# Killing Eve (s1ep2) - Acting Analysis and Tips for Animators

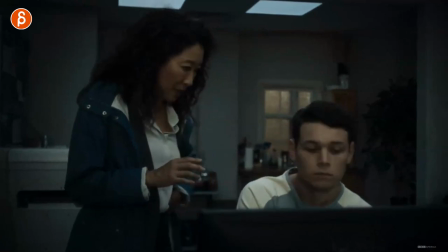6:52 to have one long piece because as we go back you can see it's a long longer piece where they talk so what could you do to break this up if it's not so potentially
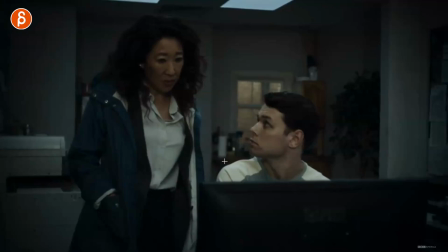7:00 boring or just kind of static if they say something that was a reaction you could cut away to another character and then this character could be you know if pretend that this audio piece is serious then this moment could be the moment of comedy
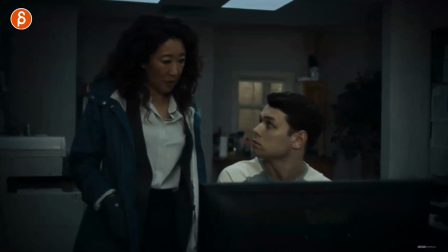7:14 now again you don't want to copy exactly the shot but you can think about do i have a moment in my line where they say something where i
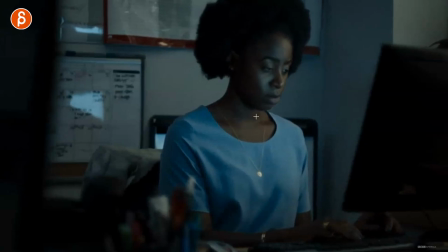7:21 can cut to someone else reacting to that line and this could be with an eye roll this could be with a laugh this could be actually turning towards them because
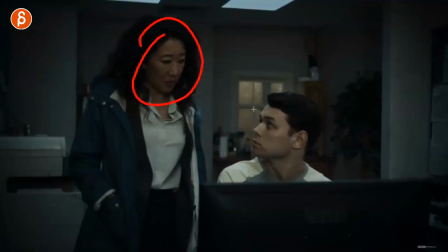7:28 they're now suddenly interested this could be them talking about something very important or about money like a heist or something in a coffee
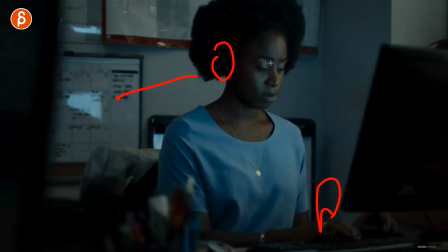7:35 place and this is a person drinking coffee overhearing the conversation going what are they talking about so you can kind of add interest with other
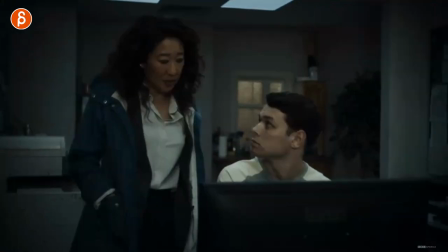7:43 characters that maybe heighten the stakes you know if they talk about a crime and this character is listening that makes it potentially more interesting and dangerous that they're
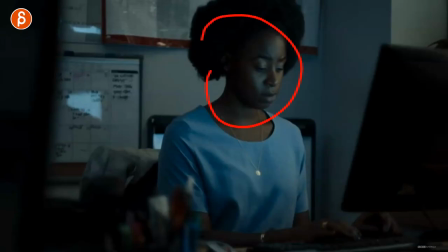7:51 talking about this in the open in the public with other people so think about that too if you have a longer shot maybe there is a way to break it up and it doesn't have to be you know five shots and make this a whole sequence but just a cutaway to character listening and reacting it gives you the opportunity to do a lip sync you know all that performance that's tied to the lip sync and then cut away to a character listening and reacting where it's pantomime and it's not part of the audio at all and again you're bringing your own creativity and your own acting into a piece where usually with lip sync you are tied to the length to the inflections the rhythm and again you can just add your own things to it and potentially also do less lip sync if it's you know too much work where you cut away for a couple seconds that's a couple seconds you don't have to do the lip sync and just the character listening and eye darting and emoting, processing and looking around. And I think that could be really fun. And again, you can change the idea of the shot, the intensity of the shot. What do you want to do with whoever you put into that cutaway, into that second shot, potentially? But there you go. That's it for episode two. I don't want to go on more because the show in general is awesome. You should just watch the whole thing if you can. But if you think that this was cool and interesting and you want to use that in your shots, as always, I have workshops you can sign up. We can work together on implementing these kind of ideas into your shots to make your shots potentially even better so let me know email comment what do you want to do link in the description for all information regarding my workshops if you do want to sign up also if you want to you can subscribe and hit that bell button because i do upload almost every day so if you want to get notified about all my uploads feel free to subscribe if you want to if you're still watching after my whole rambling ending thank you very much i appreciate it and i will see you in my next clip